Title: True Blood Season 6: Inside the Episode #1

I directed the first episode of season 6 this year called Who Are You Really?
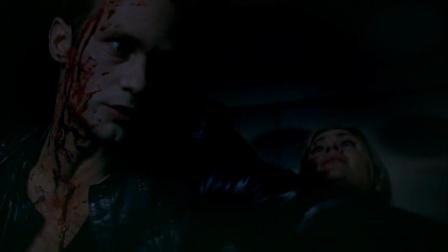12s Power shutdown.
From the very moment that I read the thing, I knew that I wanted to play episode 1 as a kind of thriller. In the cold open, I never had the camera on a tripod. I never had the camera on a dolly.
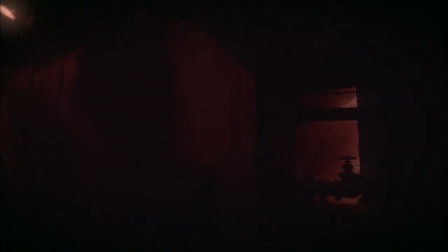30s
We were just literally handheld and we were running. The music that I had in my head was this kind of percussive...
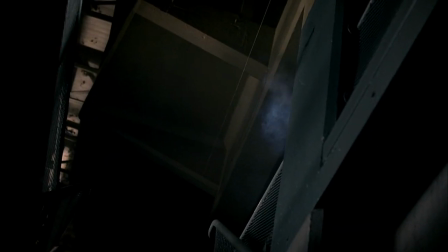36s
I wanted to give it a feeling that you were with the actors as they're going through what they're going through. I think we had more storyboards for the cold open pre-titles than anything else that we had on the whole episode.
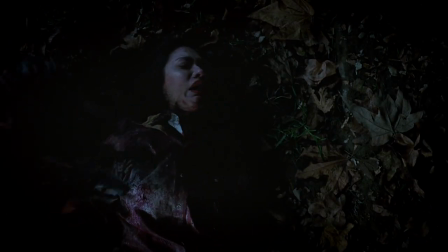47s Mommy! I can't, I can't. Mommy!
We have that moment where Luna dies.
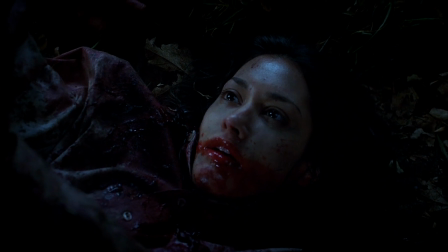51s
There was this kind of unbelievable moment, which is gone now, but Sam shoots a guard, goes over and picks up the vampire guard's innards, and then shoves them into Luna's mouth, trying to revive her.
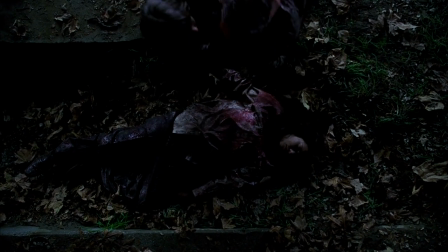62s
And it was a really moving moment. And Sam did it beautifully, but ultimately, it wasn't driving the story along. That's one of the things that you find when you're in the edit. Is it pushing the story along, or is it just there for the sake of... Wouldn't it be cool to have somebody shoving innards into somebody's mouth?
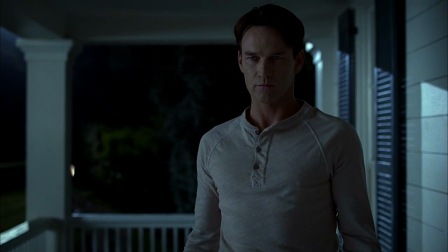80s Stay where you are! I just want to talk.
The sequence where Sookie steaks Bill was a difficult one tonally to get right. It's obviously this extraordinary moment. where we find out really how powerful Bill is, what Bill is.
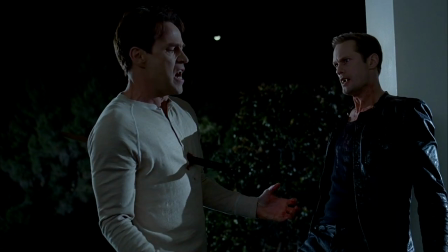94s
But also from a technical point of view, there were certain angles where the piece was going to look better and there's certain angles where as we turn around, we get to see the piece sticking out of his back.
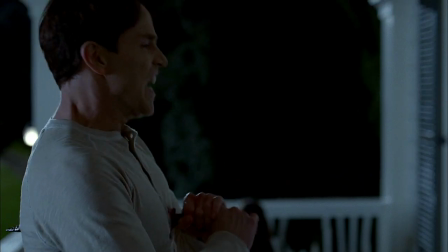103s
We have the piece being removed and all of the sort of optical stuff as well as the emotional bit of Bill having just been staked by Sookie.
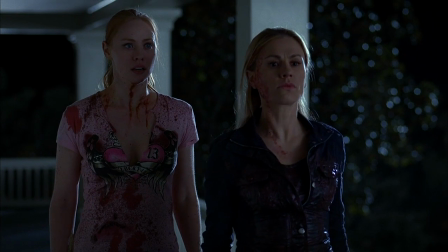110s
But I think what Sookie's going through at that time is that this isn't Bill. There is no Bill left. She is protecting her friends that are alive. or, in Eric's case, you know, undead.
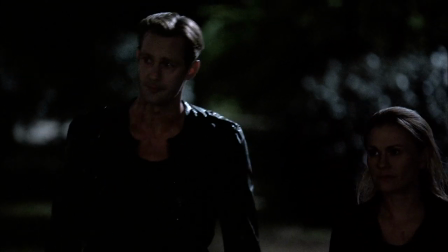124s You staked him to save me. I never expected that from you. I never expected it from myself.
I wanted to try and get Sookie and Eric back to a place where there's a mutual respect. So much has happened between those two characters, and they've been sort of on their separate paths, and I really wanted for them to reconnect. He does this selfless thing, which is to protect her.
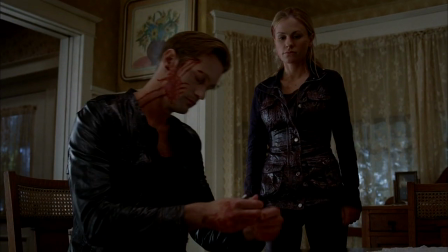147s
So that no vampires can come in, he gives her the house back so that she has dominion of her home again. And that gives her another respect for him that perhaps she wasn't expecting.
Eric. Yeah?
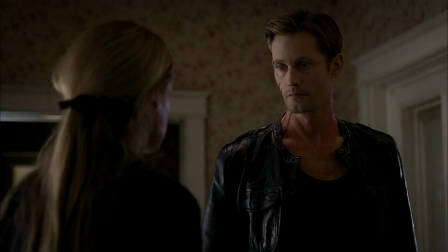161s I want my life back, which is why I'm rescinding your invitation to my house.
We've done so many getting people out of the house in so many different ways. I've stood on a dolly and kind of been pushed out going, We had that hilarious thing last year with Michael McMillian, who plays Steve Newlin, and he had a camera strapped to himself.
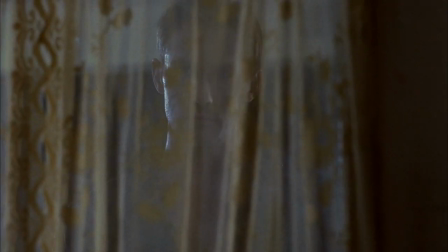184s
So I wanted to do something much smoother, and it's almost as if the way that your invitation has rescinded has an impact on how it happens. And because she does it in a gentle way, I wanted it to feel gentle as he moved out.
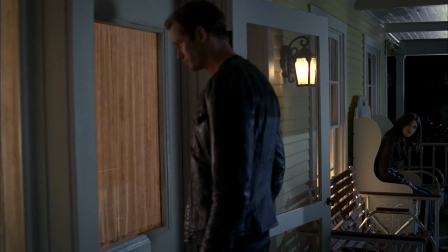199s What was that about? None of your business.